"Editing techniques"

By the way this is exactly the type of question that you should be prepared for for a visual literacy test or exam.
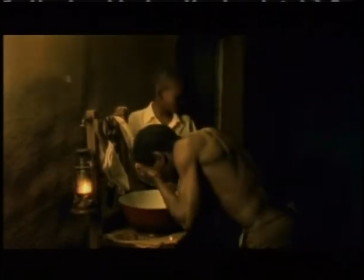(4:10)
In this scene the action is lit by candlelight. This indicates that the action is happening at night. In this case the director has chosen to use the dim lighting of candlelight to help to convey a warm intimate atmosphere.
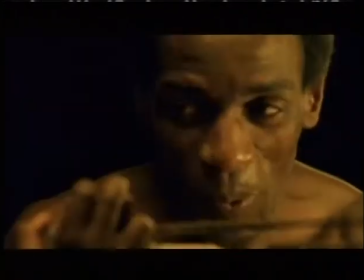(4:26)
Because the light is quite dim, the characters are shown in soft lighting.
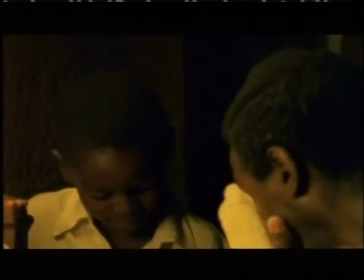(4:31)
This adds to the intimacy of their friendship.
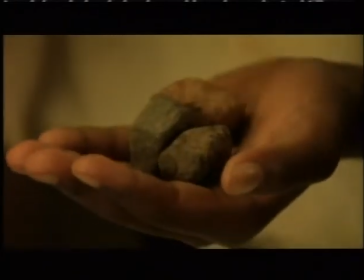(4:34)
By showing the house lit with candles, we are again reminded of the time period and the economic circumstances of the character.
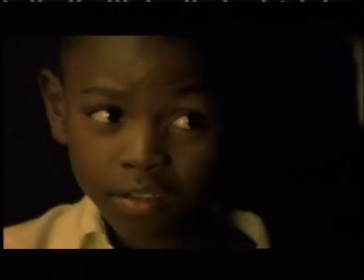(4:43)
This was filmed before access to electric lighting was widespread. So lighting is one technique of showing time passing and conveying atmosphere. Let's consider some other techniques that were used to show a lot of information in a short space of time.
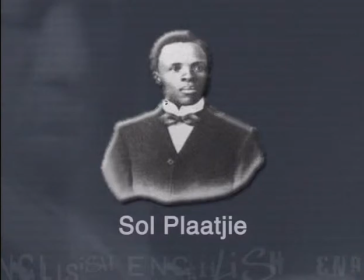(5:00)
In the first lesson in this series we discussed the real Solomon Plyke and his many achievements. Obviously it would be impossible for a filmmaker to cover a lot of the things that he did in detail. In our series of lessons on examining films we learned that two of the techniques that filmmakers use to convey a lot of information are voiceovers and montages. Do you remember what these terms mean?
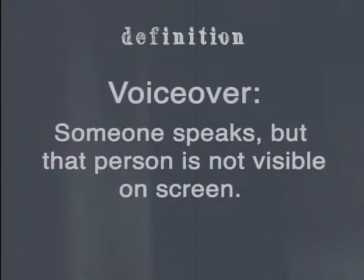(5:29)
A voiceover is when someone speaks but that person is not visible on screen.
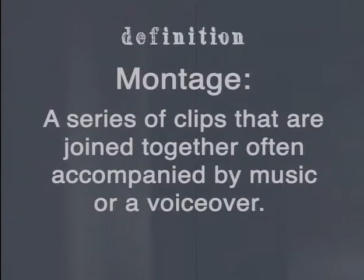(5:36)
A montage is a series of clips that are joined together often accompanied by music or a voice-over. The short film Come See the Biscope uses a very clever combination of these two techniques. When we are shown the actual Biscope show, we hear Sol Plyaki talking about his travels and we also see them, so a lot of information is presented but at the same time the film is still visually appealing.
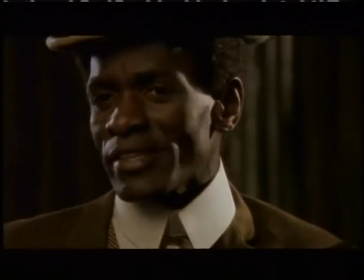(6:07)
As we watch this clip, notice how much information is being conveyed.
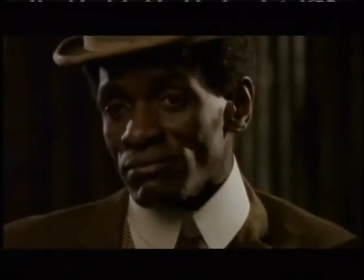Now you may be wondering if the real Solomon Plyke showed a Biscope show similar to the one seen in the film. The real Solomon Plyke definitely travelled from town to town, talking to people and documenting the effect of the land act on them. Sometimes he did show a biscope show but this is not widely documented. So now you may be wondering how come this is shown in the film if it's not something that he did on a regular basis.
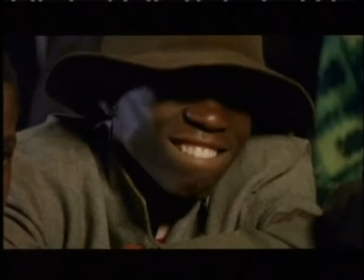(6:52)
I'm sure you've heard the expression a picture is worth a thousand words.
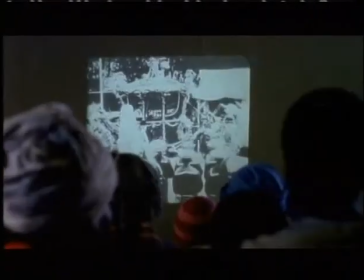(6:57)
By showing us these pictures of London and people like Lloyd George as viewers we are
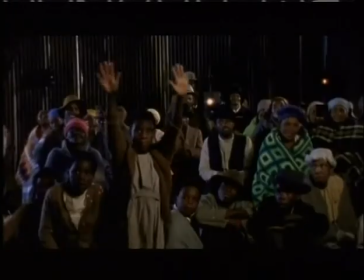(7:03)
able to form a better mental picture of what London would have looked like when Sol Plyke visited. By showing the Biscope, we as viewers are receiving a quick history lesson without even realizing it. We are also able to see the members of the audience enjoying the film.
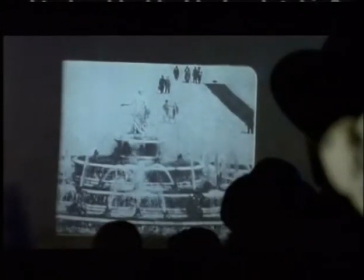(7:21)
The contrast between the situation that the audience is in and the pomp and splendor of London and
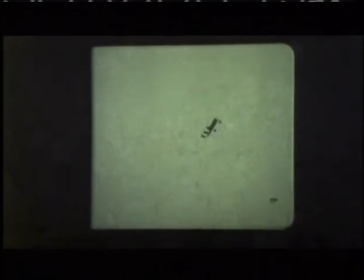(7:28)
the activities of the politicians is emphasized by the action cutting from the screen to the audience. These are known as action reaction shots. We're able to watch the biscope in the same way as the viewers do but at the same time we're able to see these characters reactions to what's been shown on the screen. This makes us realize how much they're enjoying the show at the same time we're able to see how much they're learning from it.
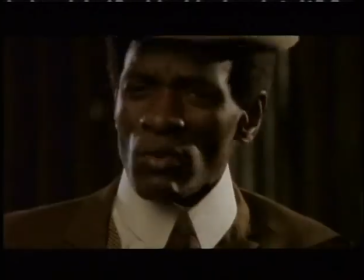(7:59)
An especially interesting example is the cut to a close-up of the grandmother's face
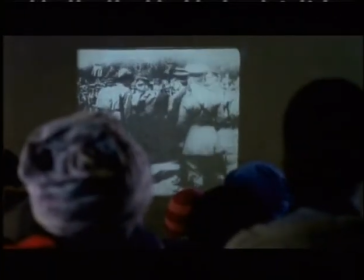(8:04)
when Pliky's voiceover is talking about Lloyd George being shocked about the Land Act.
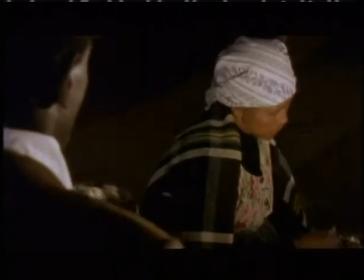(8:11)
We already know that the grandmother has been very badly affected by the Land Act so this
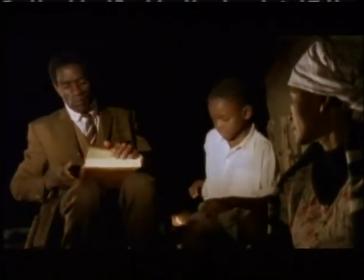(8:17)
editing technique helps us to see her reaction to what a British politician says about it. In this lesson we are considering the editing techniques that were used in the short film Come See the Biscope. We've already discussed the lighting and how this helps to show the passing of time and we've discussed the clever technique of showing a film within a film to convey a lot of information. Now let's turn our attention to the next editing technique, the addition of the soundtrack.
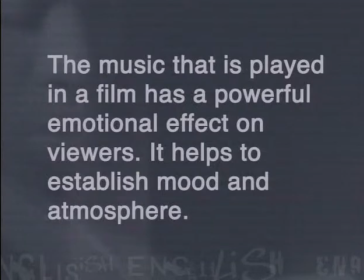(8:49)
The music that is played in a film has a powerful emotional effect on viewers. It helps to establish mood and atmosphere. Most of the music that is played in the short film Come See the Biscope is not very obtrusive. In other words, it doesn't really stand out.
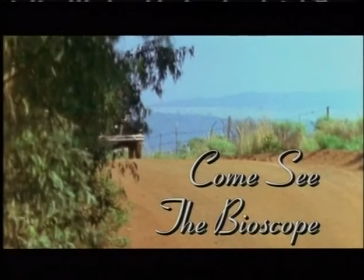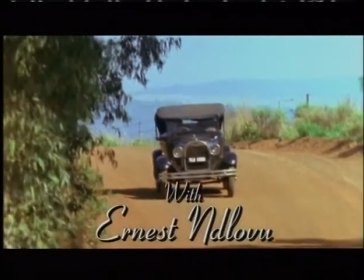(9:18)
The film opens with this cheerful music playing. It draws the audience's attention and helps to create a mood of optimism.
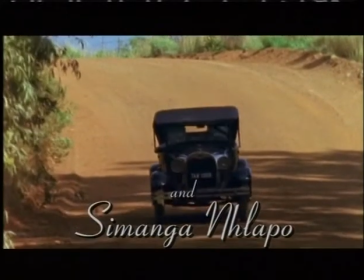(9:27)
The singing also helps to place the action in South Africa. This music works well for the beginning of this film as it helps to set the tone for a light uplifting film with dark undertones.
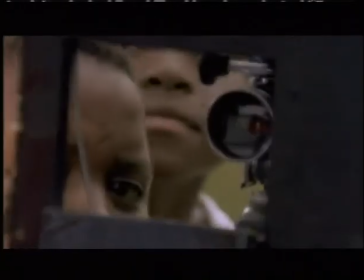(9:45)
Upbeat lively music is also played at this point in the film where
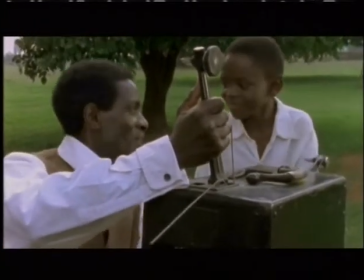(9:50)
Sol Plyke and Moosey are busy setting up the equipment for the Biscope.
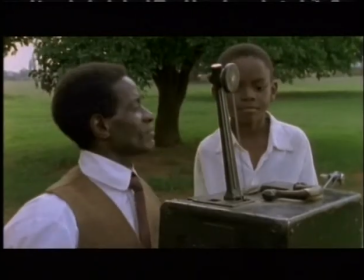(9:54)
Once again it helps to convey a mood of optimism and excitement. Once again the music helps to set the scene and it helps convey the idea of excitement as the Biscope is set up. The music that accompanies the Biscope show is also significant. Listen carefully.
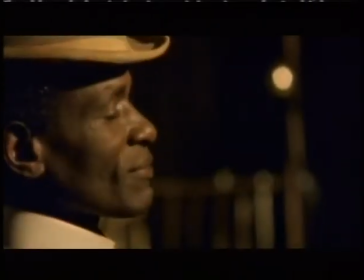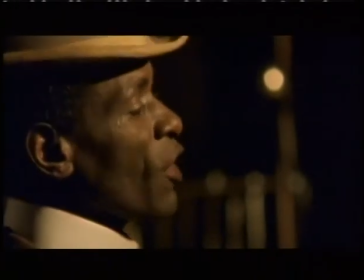(10:21) This is a recording of my voice. It was recorded on the Zona von Leibau when I was in England in 1923.
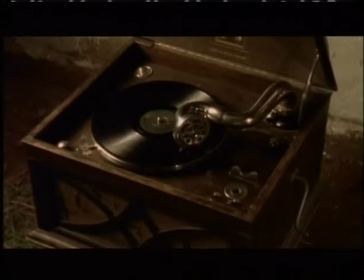(10:32)
Here the actor introduces the music as being a recording of my voice that was recorded in England in 1923. Apart from being a recording of the real Solomon Plyke's voice, this song was a significant choice for a number of other reasons. Firstly, I'm sure you identified it as being Nkosi Sikilela, a part of the new South African anthem. This same song has also long been associated with the ANC, which we know Sol Plyki was a member of. The song is also a prayer for unity and protection. This is also significant as we watch the members of the community sitting together during troubled times.
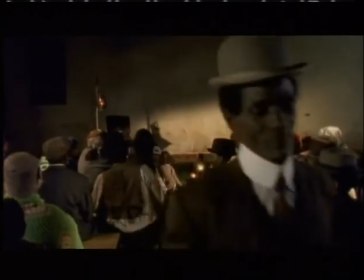(11:22)
Here the choice of music helps to convey a sense of patriotism.
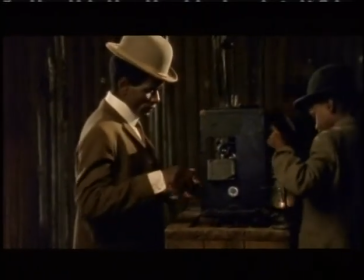(11:26)
It helps us to realize Plyki's love for South Africa and her people. So far, all of the music clips that we've listened to are upbeat and lively and help to convey an atmosphere of optimism. So far though, the action has all been lively and upbeat. Sol Pleike has arrived in town, made a friend and found a venue for his bicycle show. This all changes with the arrival of the police. Listen to how the music changes.
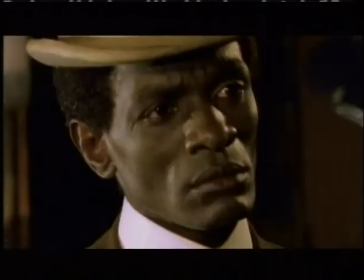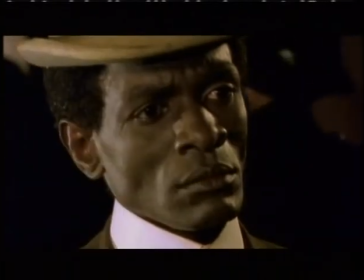Luckily the depressing music doesn't last for long and in the morning we once again see Solomon Plyke drive off accompanied by lively music.